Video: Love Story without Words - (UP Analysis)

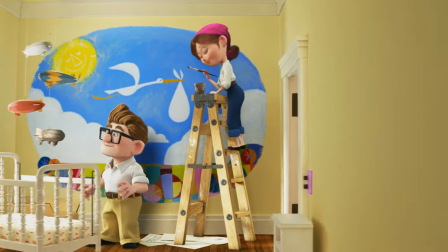(0:11)
Up undoubtedly has one of the most heart-wrenching, ballsy and flat-out emotionally destructive openings of any film I have ever seen.
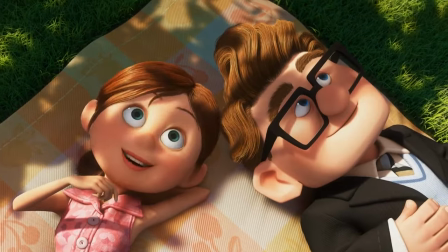(0:19)
The unashamed realism of the simple but sincere first 3 minute love story are simply incredible,
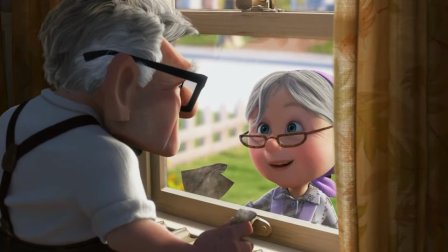(0:25)
and even more so when you realise there wasn't a single word spoken throughout.
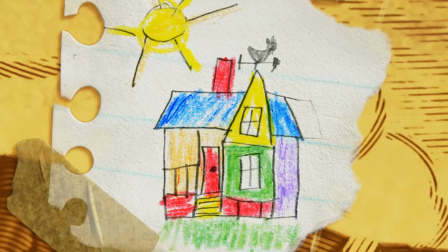(0:30)
Hi guys, I'm Nick, and in a short video today I basically want to have a look at some of the symbolism and storytelling in Up's married life.
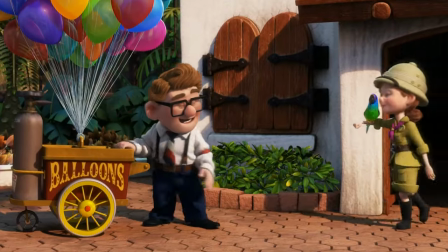(0:37)
Firstly, let's have a look at the colour in this scene. One of Up's most important visual aspects is in its colour, and this scene is a shining example of this.
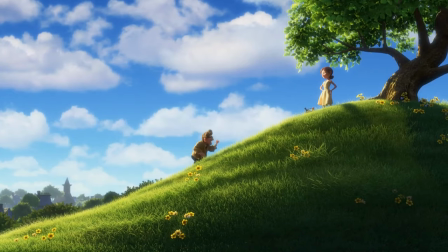(0:46)
As the scene begins, the colour palette is stunning and vibrant. Colours pop and contrast and look vivid and young.
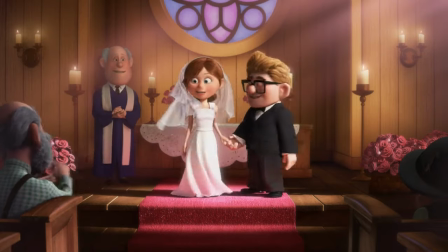(0:52)
These first parts of the scene even have a dreamlike haze over them, like a fond memory. However, as the marriage progresses, so do the colours.
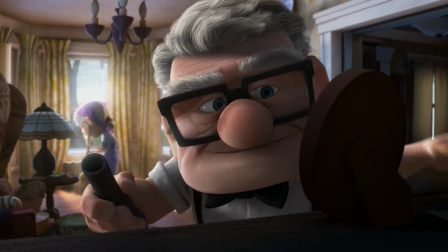(0:59)
Not fizzling out, but mellowing, calming down and losing their vibrancy and more of their youth.
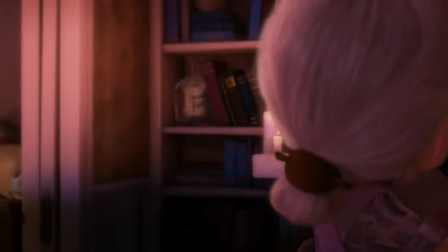(1:05)
Becoming more aged and comfortable, ageing alongside our lovebirds. The colours muting are losing their sheen, but gaining a warmth with Carl and Ellie.
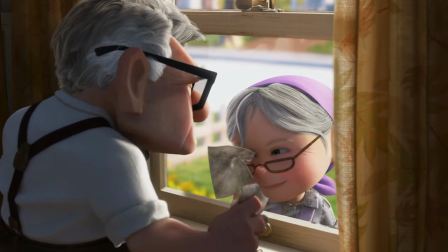(1:13)
Up's filmmakers using colour to show the progression of time and the genuine sweetness of the growth of these two characters' relationship.
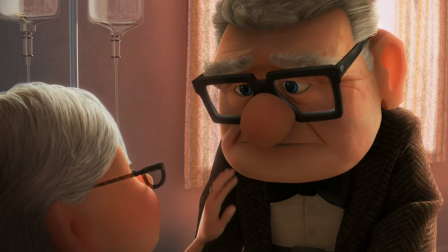(1:20)
Until the colour is completely drained from the scene, as we all are from tears.
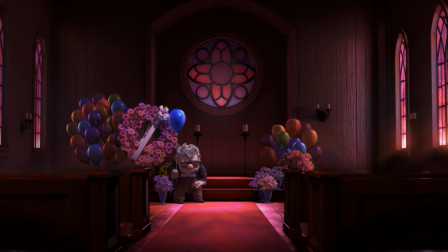(1:28)
Ellie's death taking the colour from the world, leaving Carl on his own. Where Carl, as Ellie does, loses his life.
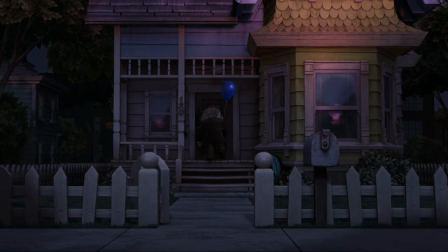(1:35)
And the only colour left is in the blue balloon he carries home, and her spirit that he holds onto within it.
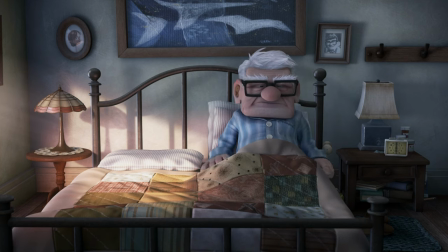(1:43)
Now, if that wasn't too poetic and sad enough for you, let's move on to the symbolism of the montage.
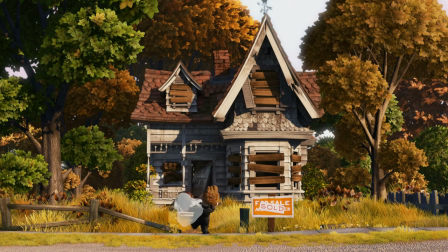(1:48)
It's subtle, but we can make it at the beginning of the story. Our two lovebirds set out at dawn to renovate their new home.
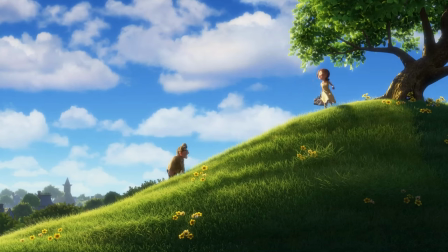(1:54)
The sun streaming down on them, symbolizing the beginning of their adventure. The sky is blue and young, and flowers blossom around our lovers.
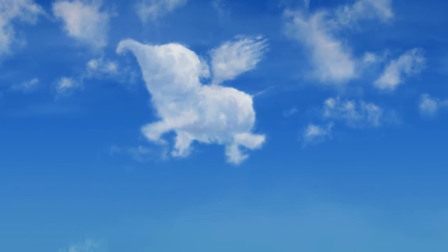(2:01)
However, as we move through the montage, the time changes from dawn to midday and full spring.
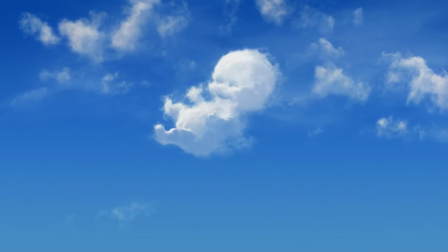(2:06)
This is a symbol of life and birth, a baby's on the way.
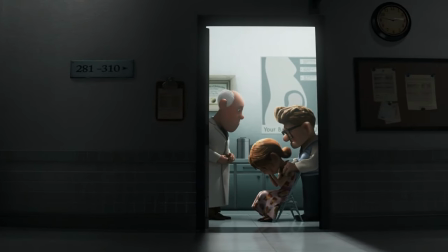(2:09)
However up doesn't pull its punches and the movie then immediately takes us away in a cut to a sterile room From here the season now switches to
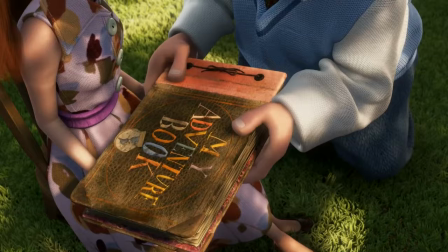(2:17)
a careful eye to autumn The life has left in a way and the leaves falling and even Ellie's dress reflects them Their relationship is mellowing and
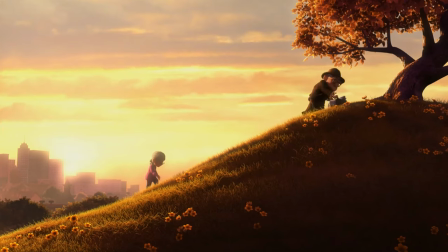(2:25)
they're beginning to lose its youth Then in one of the saddest moments throughout this emotionally destructive scene as Ellie climbs up the hill she falls The sun here has begun to set, the leaves on the tree are falling, and Carl waits alone at the top of the hill.
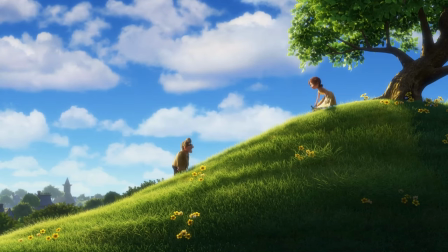(2:41)
Compare this to the beginning, where it was Carl who couldn't keep up with her boundless energy in the beautiful spring sun.
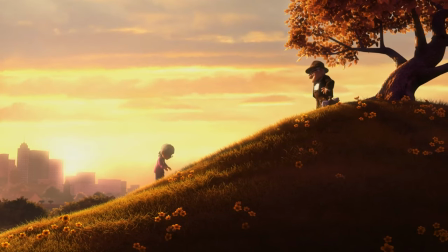(2:46)
Now it is Ellie who can't keep up in the sun's departure.
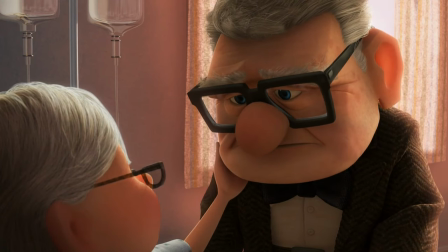(2:52)
The marriage here is symbolised so poetically, is coming to an end.
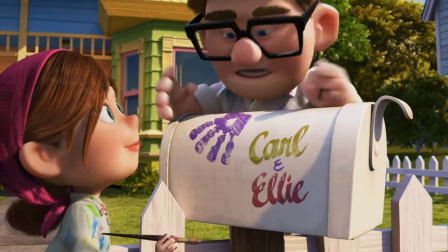(3:00)
And so in five short minutes, without a single spoken word, up through everything movies have to offer crafts one of the most emotional scenes in my memory.
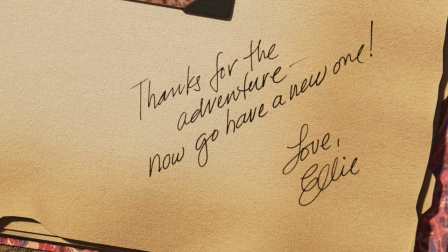(3:11)
And just so this doesn't end on a downer, it also sets up beautifully for when the colour will return and Carl will go on his next great adventure.